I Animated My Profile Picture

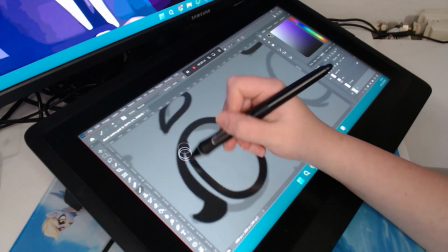I colored in the part of the eyelashes so I don't have to worry about it later in the coloring.
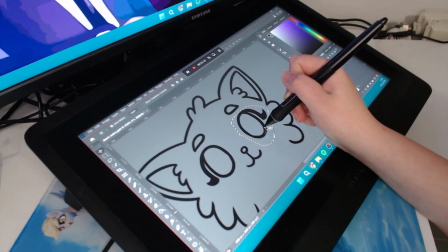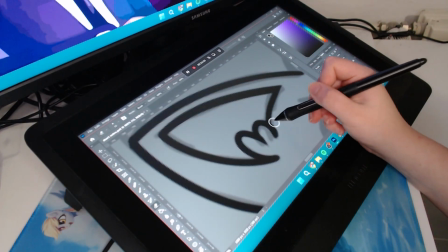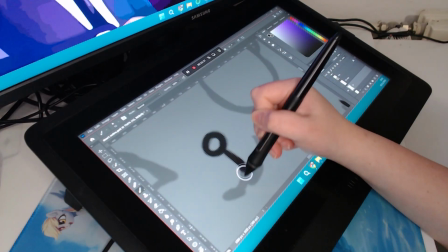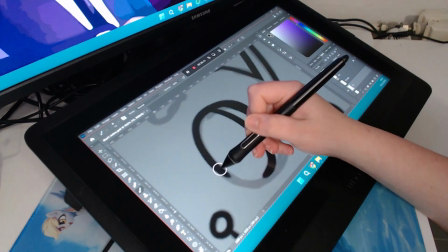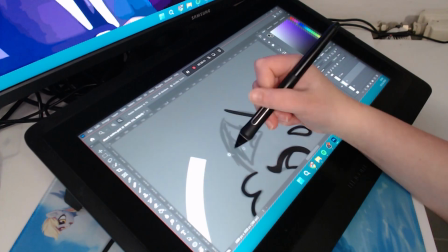Finally, I learned that the lines actually don't have to be perfect, and even from the distance,
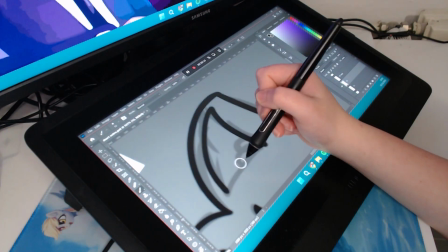there are the details that you won't even see on your mobile screen.
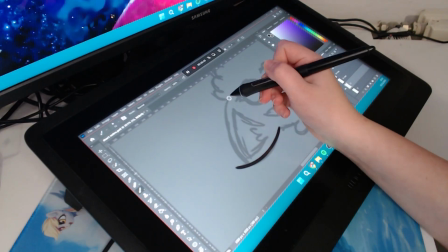So I stopped tryharding and instead I just tried to work as fast as possible so I can get over with it.
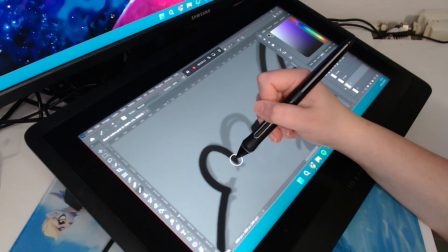Honestly, the sketches are probably my favorite part to do because you really don't have to worry about it too hard,
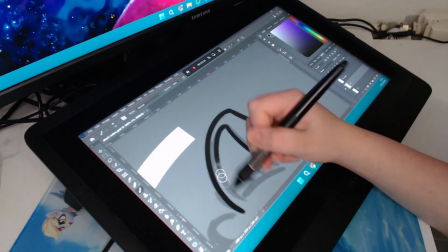and all you really have to do is think about the pacing of the animation.
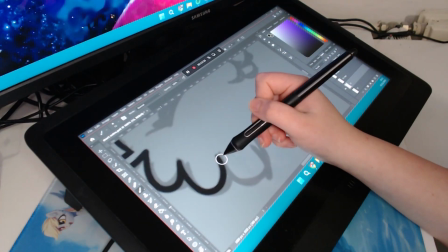In this part, it's more of a brainless cycle where you just have to draw as precisely as possible,
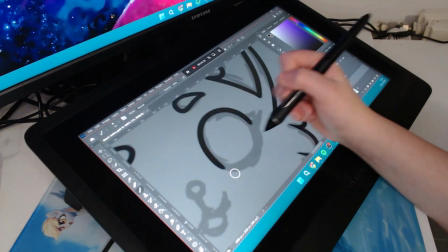but you no longer really think about the animation too hard. It's just drawing many single pictures.
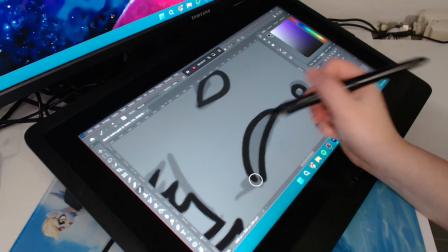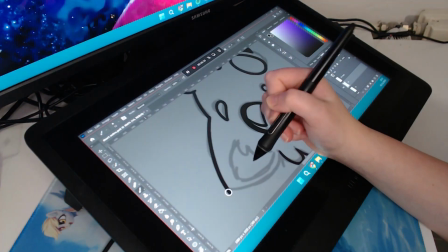That's why I also tried to make this character as animation friendly as possible when designing
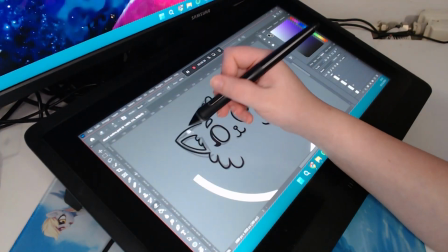it by making it mostly out of simple shades like circles and triangles.
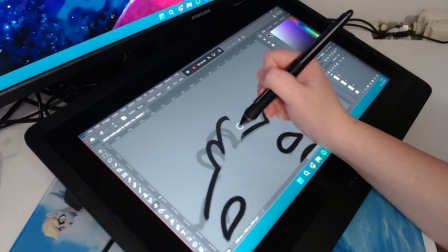Of course, she has quite a lot of details when it comes to hair,
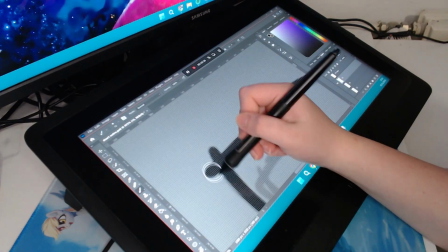but since everything is pretty nice and round and there are not too complex shades, it's not too complicated afterwards.
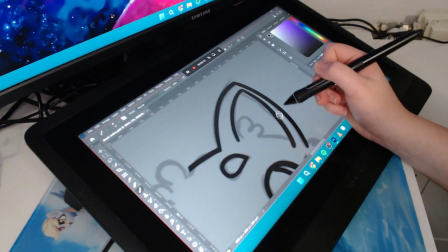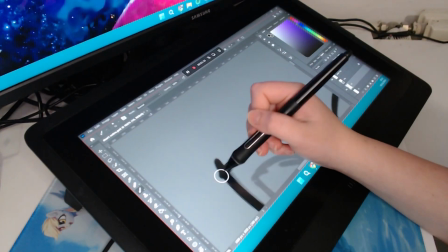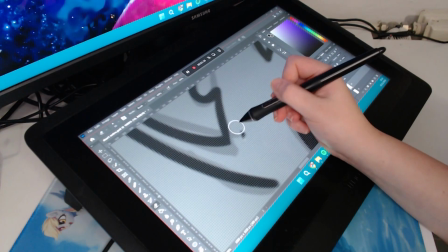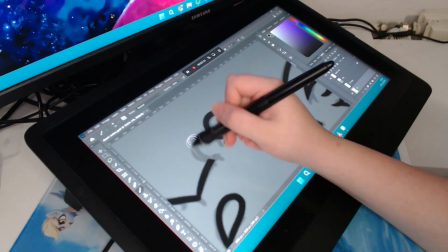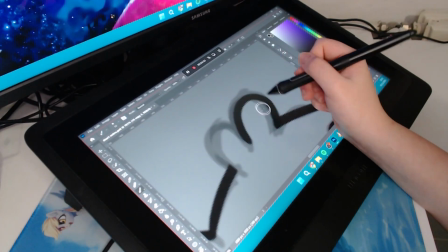And here we have the final line art of the head.
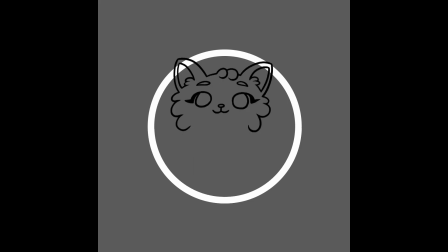You can see that the ears kind of reach over the white circle, so it gives it more dimension.
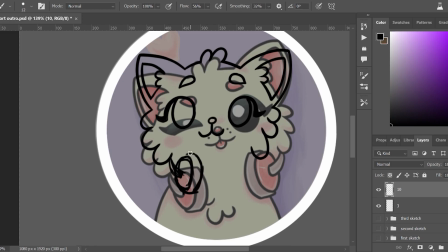After I had the head finished, I started working on the headphones, Once again using the profile picture as a reference, making a sketch first instead of going straight into the line art because that would be way too complicated.
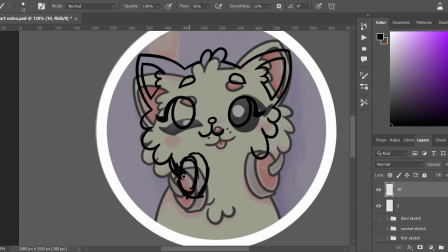Also, since headphones are more of a electric device than a natural thing like a face,
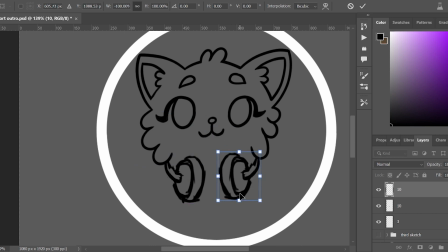I decided I can make it easier on myself by copying and mirroring each headphone.
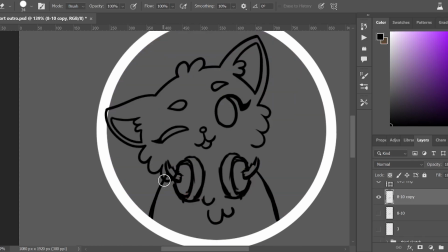And I just kept this sketch and I just manipulated it by stretching or squishing the image using the transform tool.
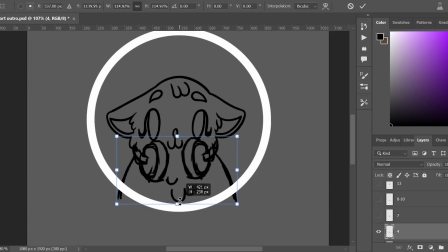I didn't put too much effort into the body and the headphones as I felt like it was more of a secondary detail.
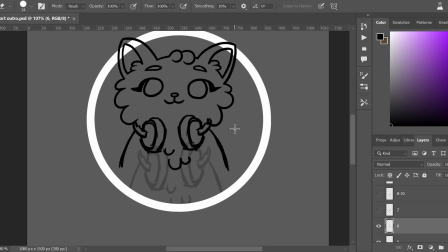At first I was even thinking that the headphones won't be necessary, but I felt like it's quite of a trademark for me at this point.
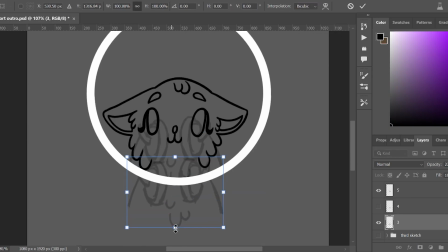The body doesn't have way too much detail, so I didn't have to work too hard on it. The main focus point is the face.
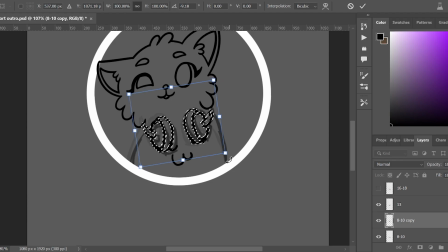So I just copied and transformed it a bunch of times to have a good layout for the final animation.
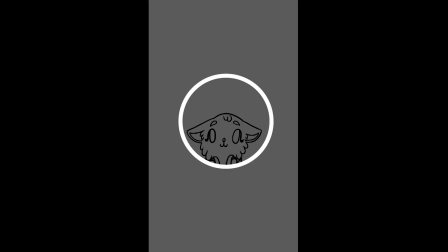And here you can see my test with the sketch. I didn't quite like it, it looked quite jagged, so I went back and played around with the position of the
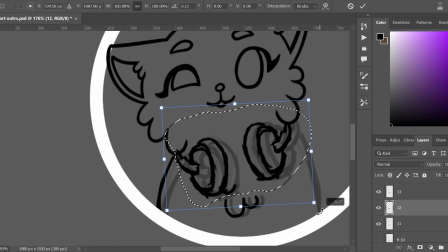headphones and the shape of the body as well to make the animation look a bit smoother.
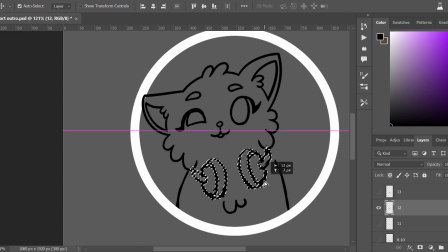I couldn't believe that this was one of the most complicated parts. The face went really smoothly, and this is where I struggled. I had to go back like 3 or 4 times to actually get the movement right.
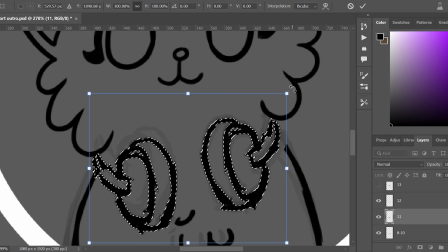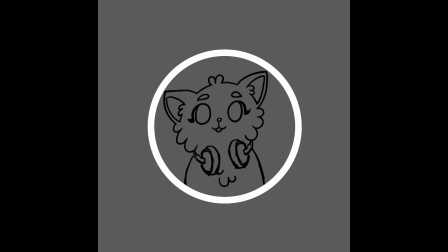And here it already looked much cleaner.
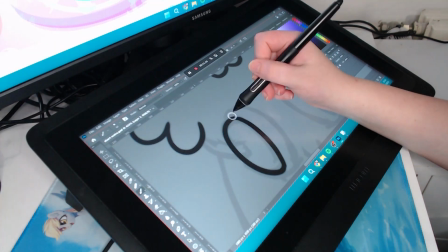The hair on the body is a bit jagged, but I didn't really notice it at the sketch and went straight for the line art.
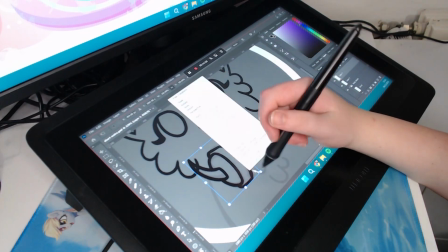So I was really lazy to draw the headphones. I'm not too good at drawing electric stuff.
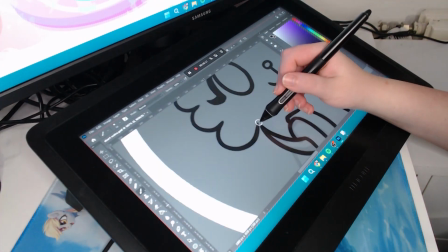So what I did was I made this single frame as a reference, once again mirroring the headphones.
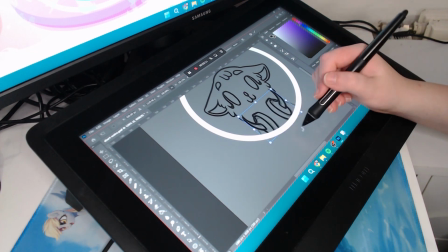And then I just copied it a bunch of times and modified it based on the sketch for each frame.
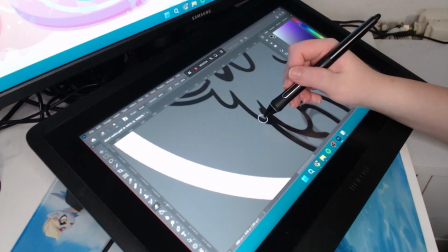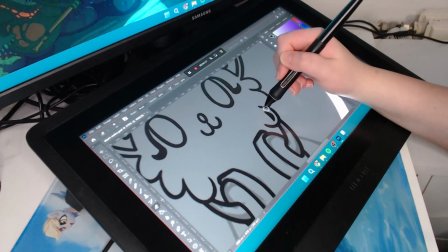Since I had some struggle with animating the headphones so they don't look too jagged,
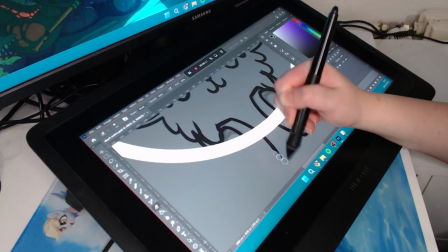I decided that I would first line art the headphones, test how it looks, and then go back to the body.
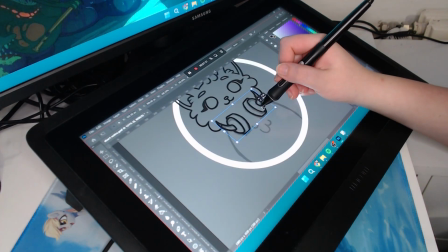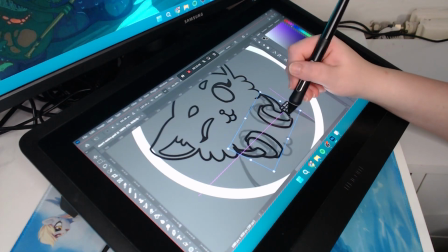As you can see, the process is fairly repetitive. All you have to do is copy, paste, reposition, and erase the extra parts.
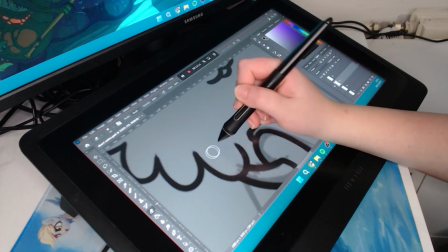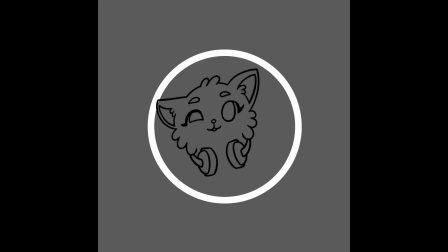And then I had the headphones done and it looked fine, so the next step was to work on the body.
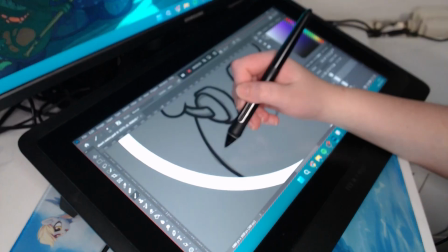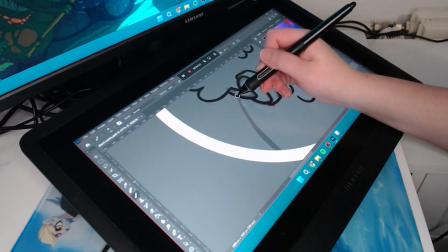I finished the sketch of the headphones and the body and the line art in about 1 day.
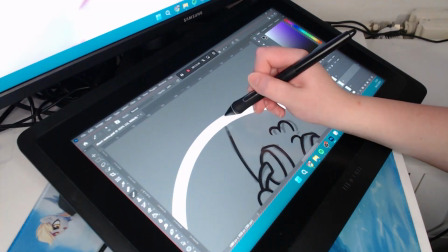It only took like 2 or 3 hours as well. I was quite happy with how it turned out until the next day.
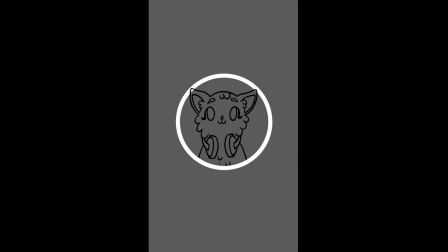As you can see, the hair on the chest isn't moving at all, although the body is moving, which made it look kind of weird.
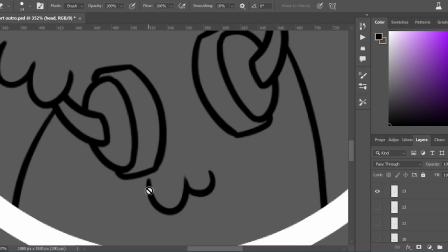So also, once again,
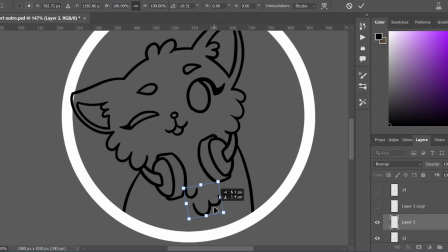I went back to the line art and repositioned the hair on the chest slightly to make it move with the body.
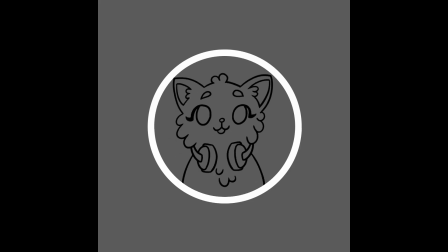Once I was happy with the line art, I started coloring.
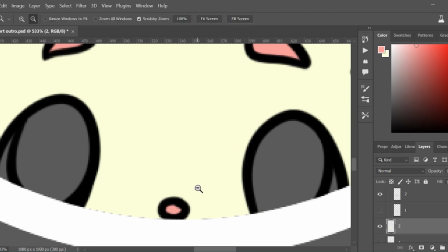My color brush can hold 2 colors, so I picked the main 2 colors, which were the primary colors,
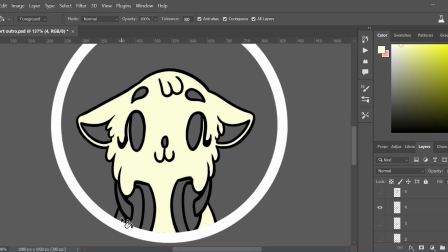which is the magnolia white and the salmon pink for the ears, eyebrows, nose and headphones.
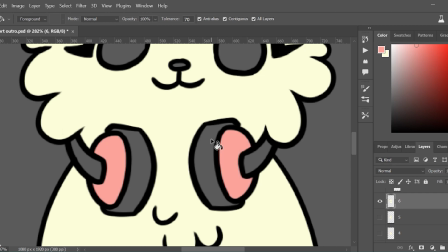I created new layers for the colors so it doesn't
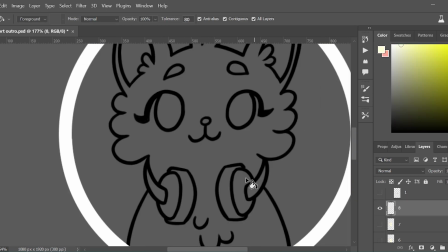accidentally happen that I would need to come change it later and it would interfere with the line art.
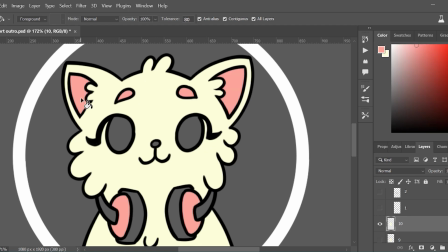I'm just showing the basic coloring, but obviously it took me longer than just filling it in and going to the next frame.
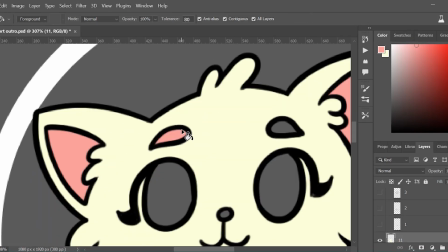There's actually a lot of deleted content, so this video isn't like 3 hours.
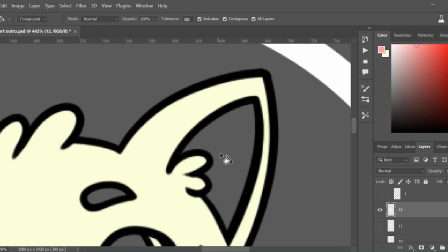I usually had to go back and then edit some small parts that wouldn't get colored.